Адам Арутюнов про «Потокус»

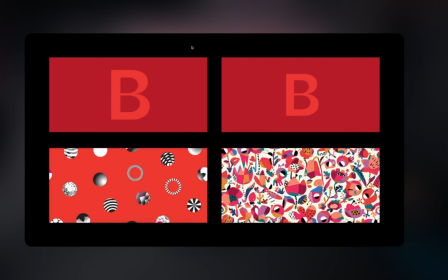(27:59)
На самом деле история такая, что у нас все время был просто альфа-транзишен, А в какой-то момент Саша начал монтировать видео для анонса и сделал там альфа-транзишн в сборщике, который не просто меняет прозрачности,
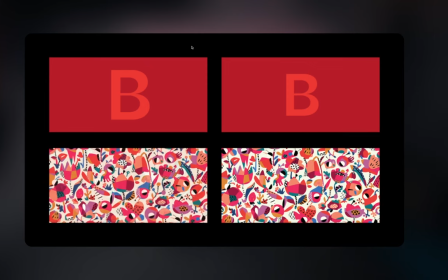(28:15)
но еще и слайд, который приходит в следующем, его немножко так поджимает, делая чуть меньше с анимацией, как будто он как лист бумаги падает на плеер. И я посмотрел и подумал, почему у нас этого еще нет. Типа это делает намного красивее, достаточно резко, ну и я взял и сделал.
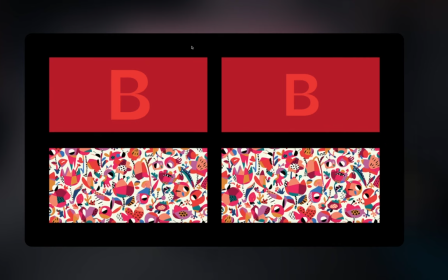(28:35)
Еще интересная ситуация происходит, когда транзишен комбинируется с эффектом. Иногда так происходит случайно, что они вместе работают прикольно. Например, здесь. Произошел такой эффект.
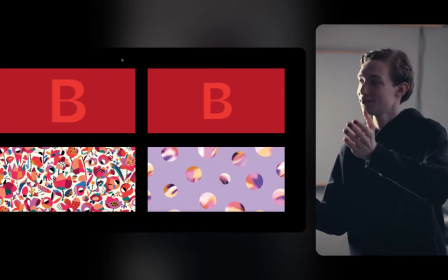(28:53)
Новый слайд поднялся наверх, но одновременно с этим начал прокручиваться, провистываться вниз.
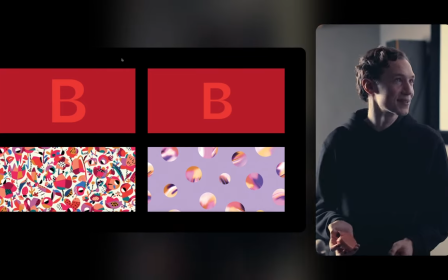(28:59)
И у меня немножко взрывается мозг от этого перехода каждый раз. И он получается случайно.
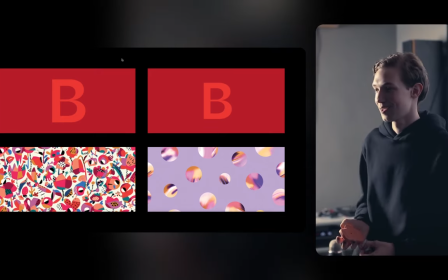(29:05)
Мы дополнительно ничего не программировали, просто такая эмергентность возникла.
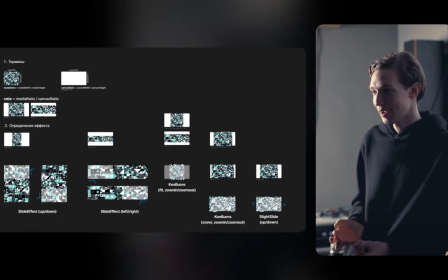(29:13)
Это правило, по которым мы выбираем, какой эффект применять какому медиа.
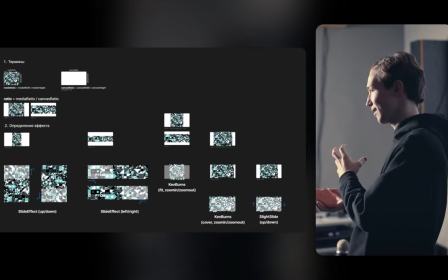(29:18)
Потому что, ну я говорил, что условно горизонтальная колбаса, она пролистывается там слева направо,
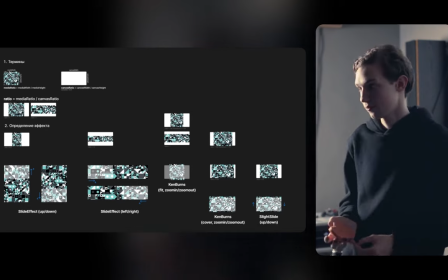(29:25)
вертикально сверху вниз, но это же тоже нужно как-то посчитать.
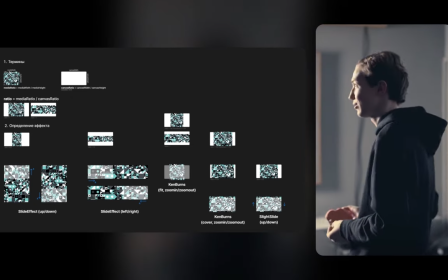(29:29)
Нужно как-то посчитать соотношение сторон плеера, соотношение сторон медиа, сравнить их между собой и выбрать.
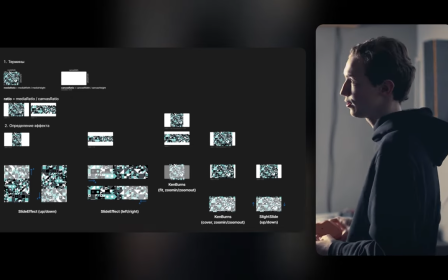(29:37)
И эту схему я, на самом деле, нарисовал еще давно для нас и просто показываю,
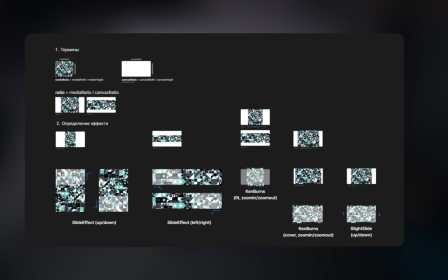(29:44)
что там для супер высоких картина включается слайд вверх или вниз, для супер широких слайд влево или вправо, а если она,
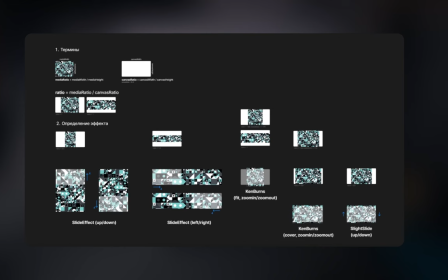(29:56)
ну, примерно соотношение сторон флеера, плюс-минус, то включается Ken Burns или вот этот легкий слайд.
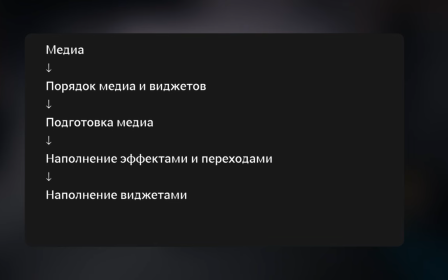(30:05)
После этого, когда мы выбрали все эффекты и транзишены,
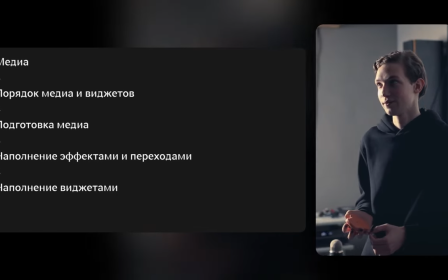(30:11)
мы добавляем в контент виджеты Ну, если быть точнее, то сейчас добавляется один виджет,
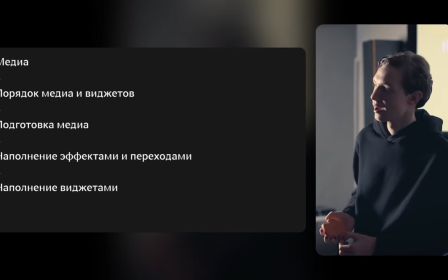(30:18)
это виджет с лицами Когда появляется кружочек в левом верхнем углу,
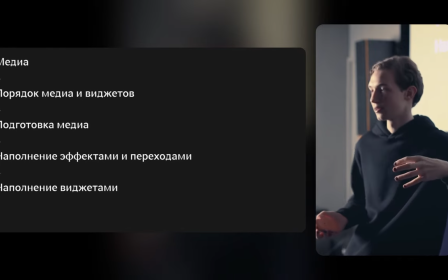(30:26)
он не добавлен редактором в контент То есть этот кружочек,
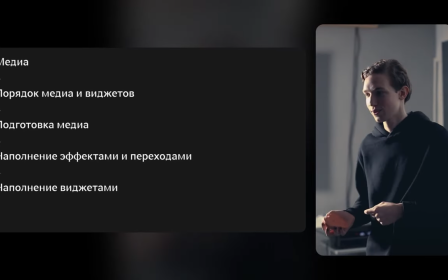(30:31)
он появляется случайно при наступлении определенных условий, и мы так это случайно запрограммировали,
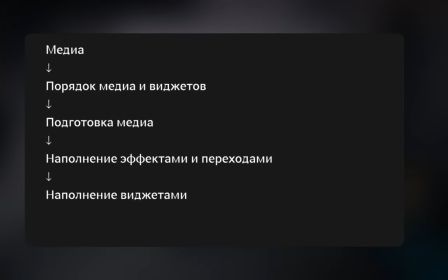(30:38)
чтобы условно в среднем раз в минуту это лицо возникало и создавало такой контакт с живым человеком.
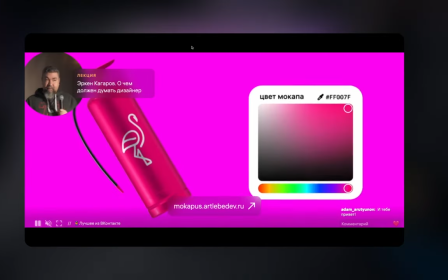(30:47)
Ну вот. Вот такой виджет. И последнее,
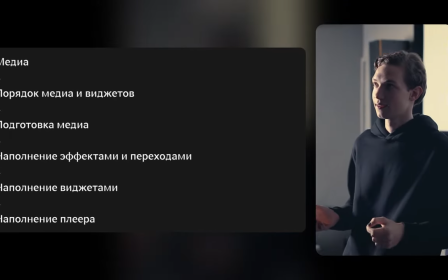(30:54)
что происходит Это наполняется не только контент сам по себе Но еще и плеер в целом Ну,
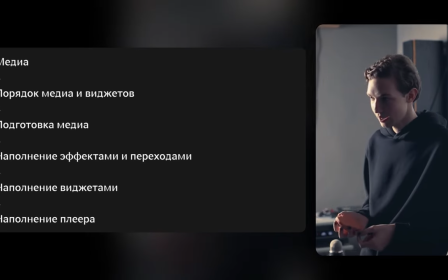(31:02)
то есть добавляются к нему виджет с комментариями С бегущей строкой
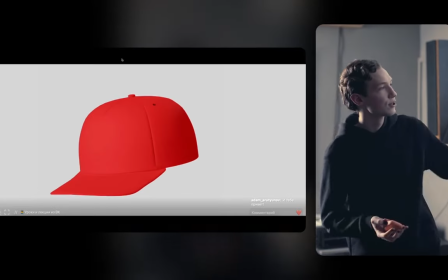(31:08)
Добавляется, например Здесь видно, что снизу и сверху Нет,
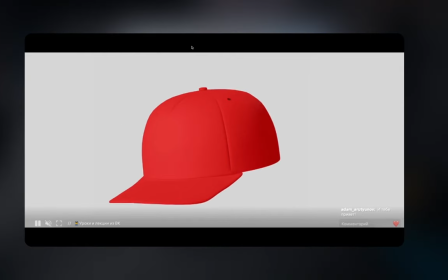(31:14)
сверху уже нет Только снизу есть такая тенюшка Для того, чтобы то, что написано снизу, лучше читалось Это тоже не задаётся в контенте, это уже добавляется в плеер при воспроизведении.
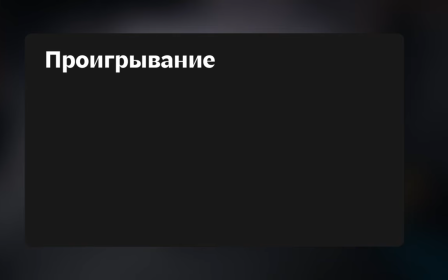(31:28)
И потом наступает самая интересная часть, потому что всё,
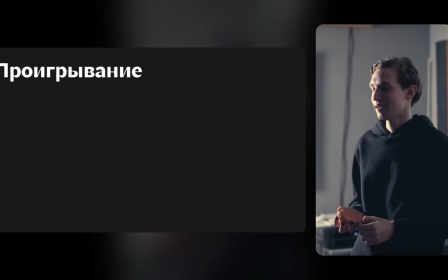(31:34)
что я рассказывал об этом, до этого, оно всё происходит в момент загрузки.
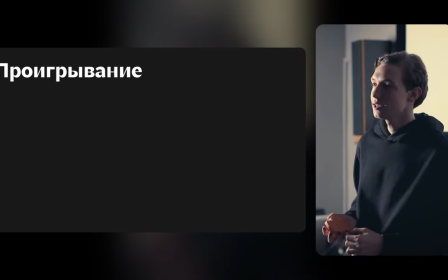(31:40)
То есть оно, все эти механизмы, все эти проверки выполняются до воспроизведения.
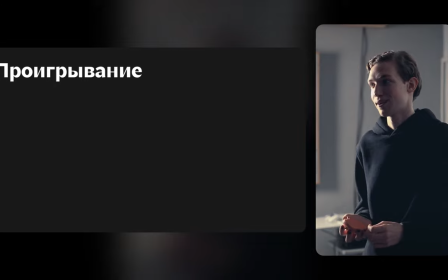(31:47)
А потом мы начинаем покадрово проигрывать контент.
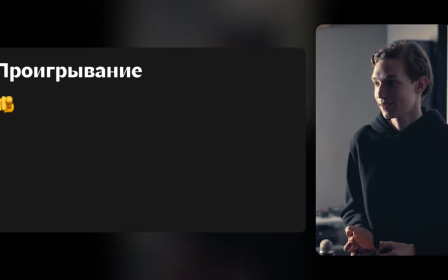(31:52)
И сначала мы выбираем, какие спрайты, какие медиа нам нужно воспроизводить.
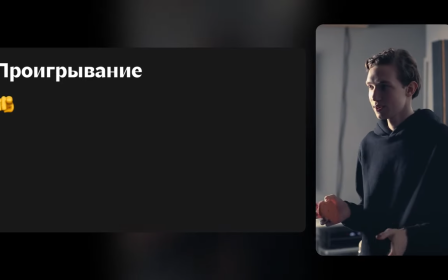(31:58)
Нам нужно выбрать те, которые воспроизводятся, и скрыть те, которые сейчас не нужно видеть.